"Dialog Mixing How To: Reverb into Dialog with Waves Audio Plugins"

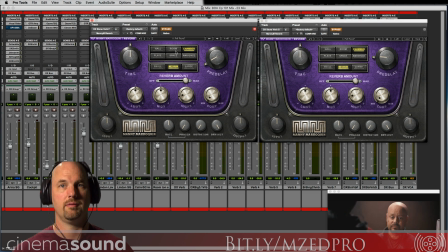And with it off.
It's always an honor to serve you and Duridia. And none have served me more than you, Rei-Jin. But if you do not succeed in this task, none will have failed me.
Right?
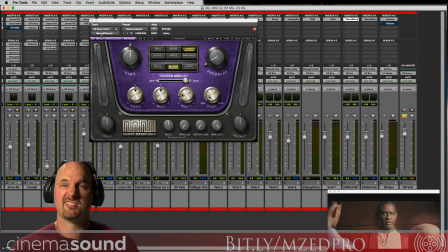Kind of a nice stone, warm room, and it just kind of happened to work for that particular scene.
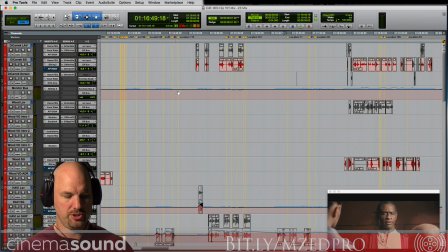Let's see what other trouble we can get into. Oh, let's look at the birthing chamber, that's for sure. That's a great, where we actually did use a surround reverb,
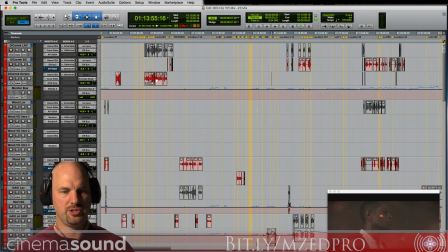because the 360 surround reverb that Waves has is really juicy and kind of comes out of the box sounding great. So they're supposed to be in this really metallic, highly reflective room.
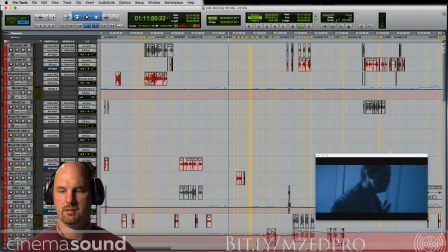Hubby, open the next available birthing pod.
Pretty long reverb, pretty metallic, pretty shiny, sheeny.
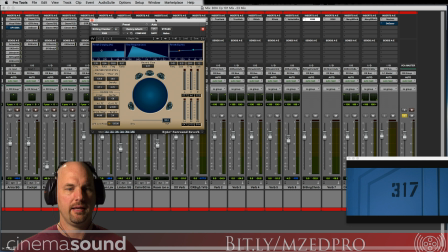So let's take a look at that. We're using the 360 verb here. And like I said, you kind of put this up and it kind of sounds great, especially in 5.1.
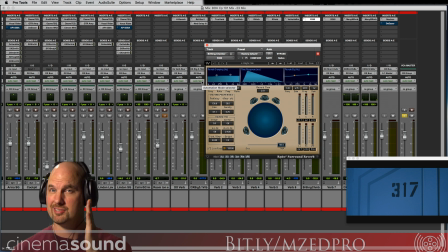But we never want reverb to come out of the center channel. At least I don't, unless I want something really specific, and never coming out of the LFE. Almost never.
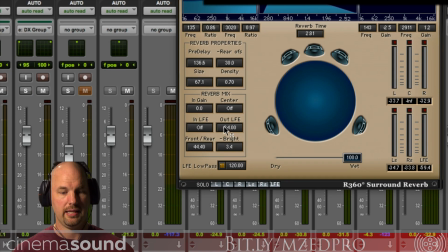So if we look here, I've got the LFE off on both of these and the center off.
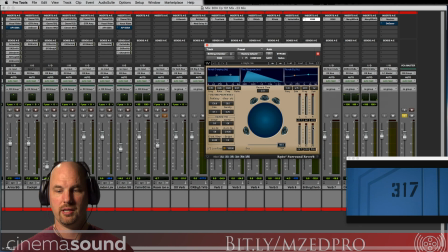So when it works...
Hubby, open the next available birthing pod.
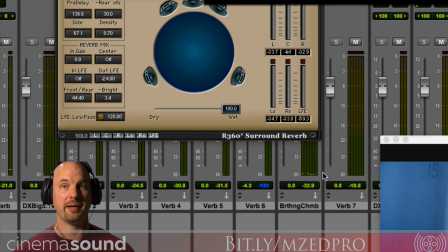And you can see that there's almost nothing coming out of the LFE or centers way down.
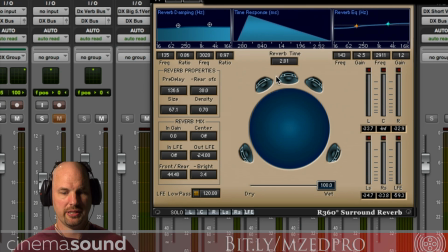But it sounds great. And you've got all these really, cool effects. Now let's turn the reverb time up just for kicks.
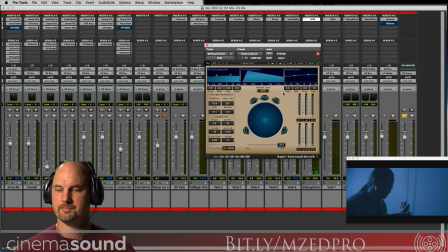Hubby, open the next available birthing pod.
And obviously that doesn't sound real because there's no room that has that much reverb without pre-delay. But if we added a lot more pre-delay,
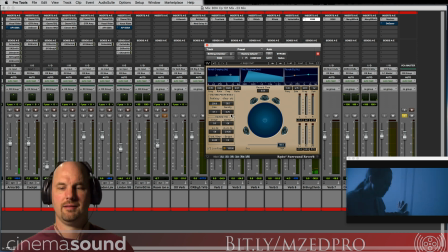Hubby, open the next available birthing pod. it's still pretty ridiculous. But you get the idea that this has a really nice smooth, you don't hear any artifacts or anything like that.
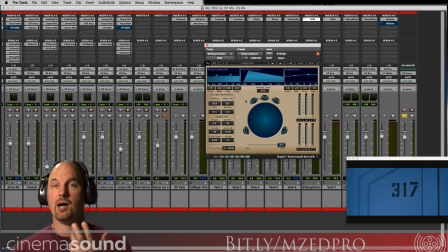And for longer reverbs, this 360 plugin is really great. And obviously the h-verb, long, not the regular reverb, which is fine, but for long, anything over 4.26 or whatever it is seconds, beautiful sounding reverb.
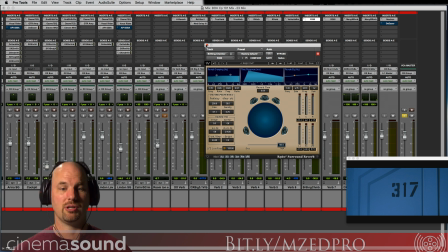Now it's going to kill your resources, I'll tell you that much, but that's what you get with really deep reverbs, and you get a really great sound as a result.
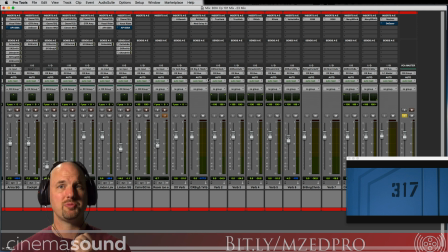So use these reverbs as much as possible, and don't be afraid to say, you know what, this reverb isn't quite giving me what I want. I'm going to use a different reverb in a different scene. And Waves has a whole bunch of awesome reverbs that you can use, even just in the gold package,
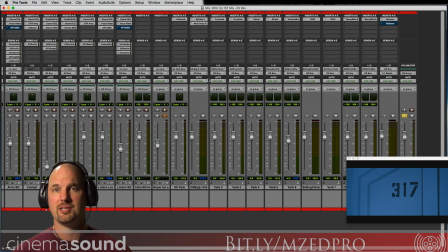which we offer a discount on the cinema for MZ members on Cinema Sound. So hopefully this helps you and inspires you. So there's a lot that's possible with that Waves audio plugin. Now your digital audio workstation likely has a whole bunch of reverbs plugged in and built in, and those are perfectly fine to use as long as they sound good. And we have articles on Cinema Sound for you to determine, is this a good reverb to use or not? But Waves Audio has an incredible deal for Cinema Sound members who are members of the MZ Pro community, a massive discount on their gold bundle, which is where a lot of these reverbs show up. Make sure you avail yourself of that before it goes away. Even if for yourself. Until then, we'll see you in post.